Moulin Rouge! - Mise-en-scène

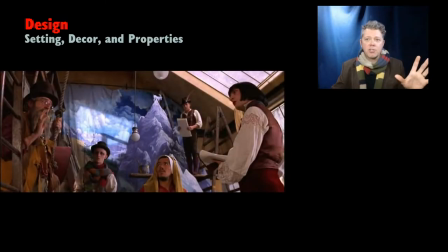The actor said you know everything in this movie was shot on a soundstage every everyone and so that artificiality runs from start to finish
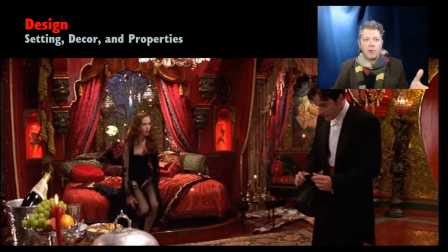and we never lose that feel at any point we we know that everything that we're seeing is a set and we don't mind because that's the aesthetic that this film is going for with these rich sets that convey all sorts of things right like sateen's boudoir
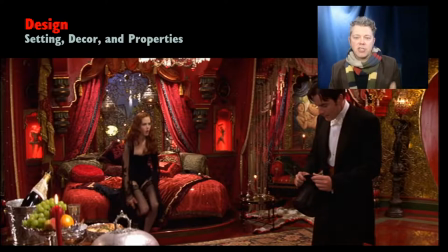all the red conveys this sense of passion and desire the way that that's all dressed
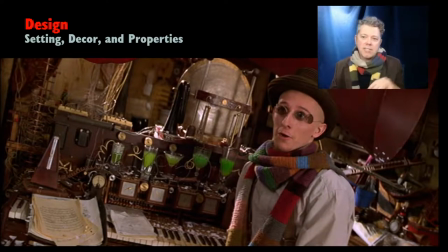up here i i'm bringing back sati at this point but i've already said what i wanted to about the the absinthe driven piano but it is a great piece of decor that is a great prop what a wonderful wonderful prop and it's just sitting there in the background
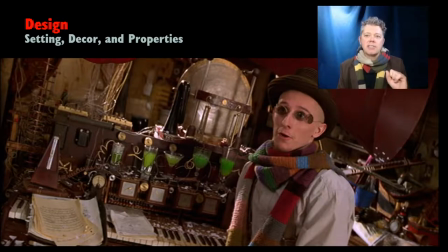i think it's one of the one of the great things about production design is is when the filmmaker doesn't go out of their way to focus on it too much because if you if the camera's focused on the set it's probably not telling the story anymore and this is just
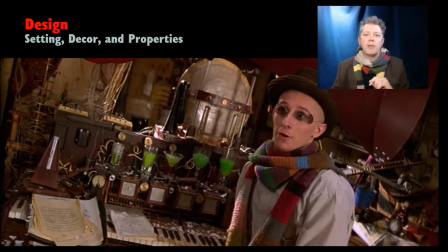in the background and we're going to see this again next week with fellowship of the ring incredible production design so much detail in the back and the film
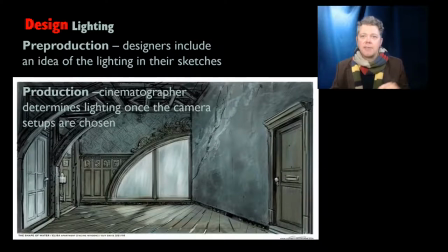isn't too worried about making sure that we we get all that right now i couldn't find a really good reference for this concept of how pre-production images will anticipate the way that
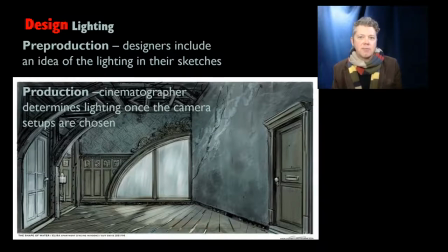a film is going to be lit the way in which they will light the movie um and so what i did is i i grabbed something from The Shape of Water, which we did a few weeks back.
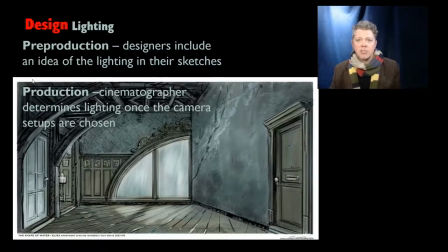And for those of you who are listening to this on the podcast, you can check this out by going to the YouTube channel for Doc Pershawn. Really ought to streamline these things and just call the YouTube channel Triple Bladed Sword as well. Or you can go to the Instagram for Triple Bladed Sword and those images will be there.
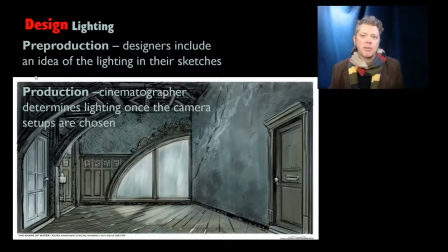So you have pre-production where the designer says this is what we think it should look like and then you have the reality in production of what could actually be done
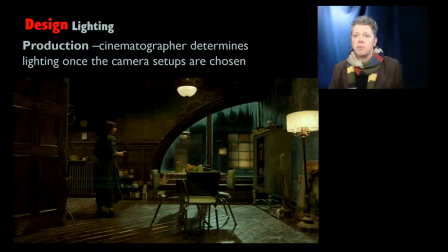or in some cases the only time that you know you'd be able to set that information like you you know this set at night is different than it's going to be uh during the day
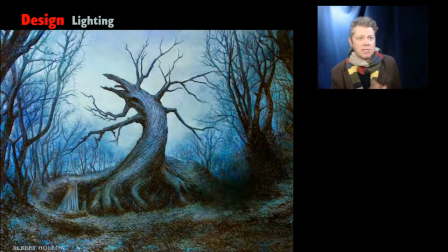i've also got an example from sleepy hollow as i said i've done that before with mise-en-scene it's a great movie to study for mise-en-scene because it's a fascinating study of again i think it's got that sense of real artificiality but they shoot on location in that movie
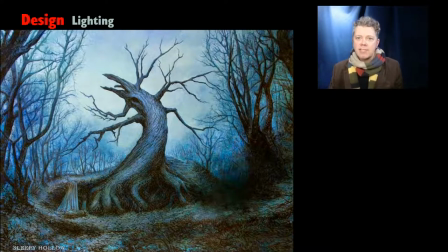and i don't feel like they break that sense of real artificiality it still feels very much like a cinematic experience as opposed to this really ever happened but here's the the tree uh the twisted tree from that and here's how it was
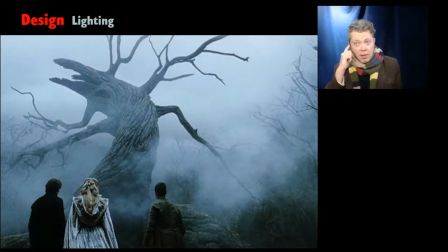realized in the actual film and that is on a set done uh in terms of what they had to do with lighting is they just filled the upper part of the set with the the fog this this fake smoke and then they hit it with the lights and what that does is it
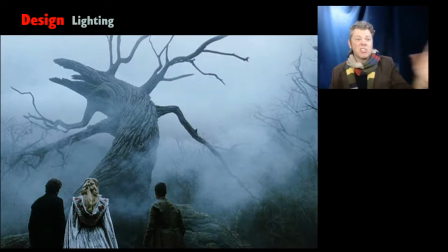just washes out the smoke which obscured that there was no sky that beyond the smoke there were a bunch of really powerful lights glaring down on what is not a location but is rather a sound stage and my favorite
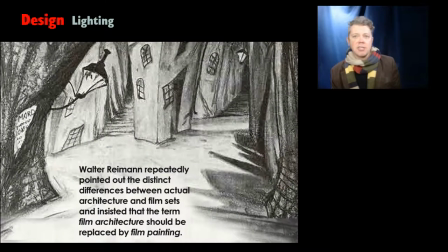example in the history of cinema of production design between you know what they did in the pre-production process and then the realization is the cabinet of dr caligari this german silent film which is often called expressionist um
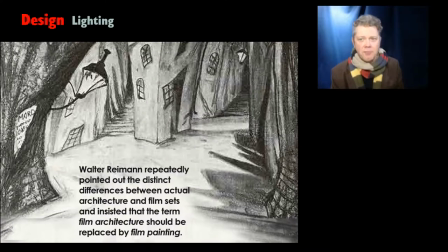i don't know that that is completely true but that's a that's a conversation for another day but the production designer on the cabinet of dr caligari walter weiman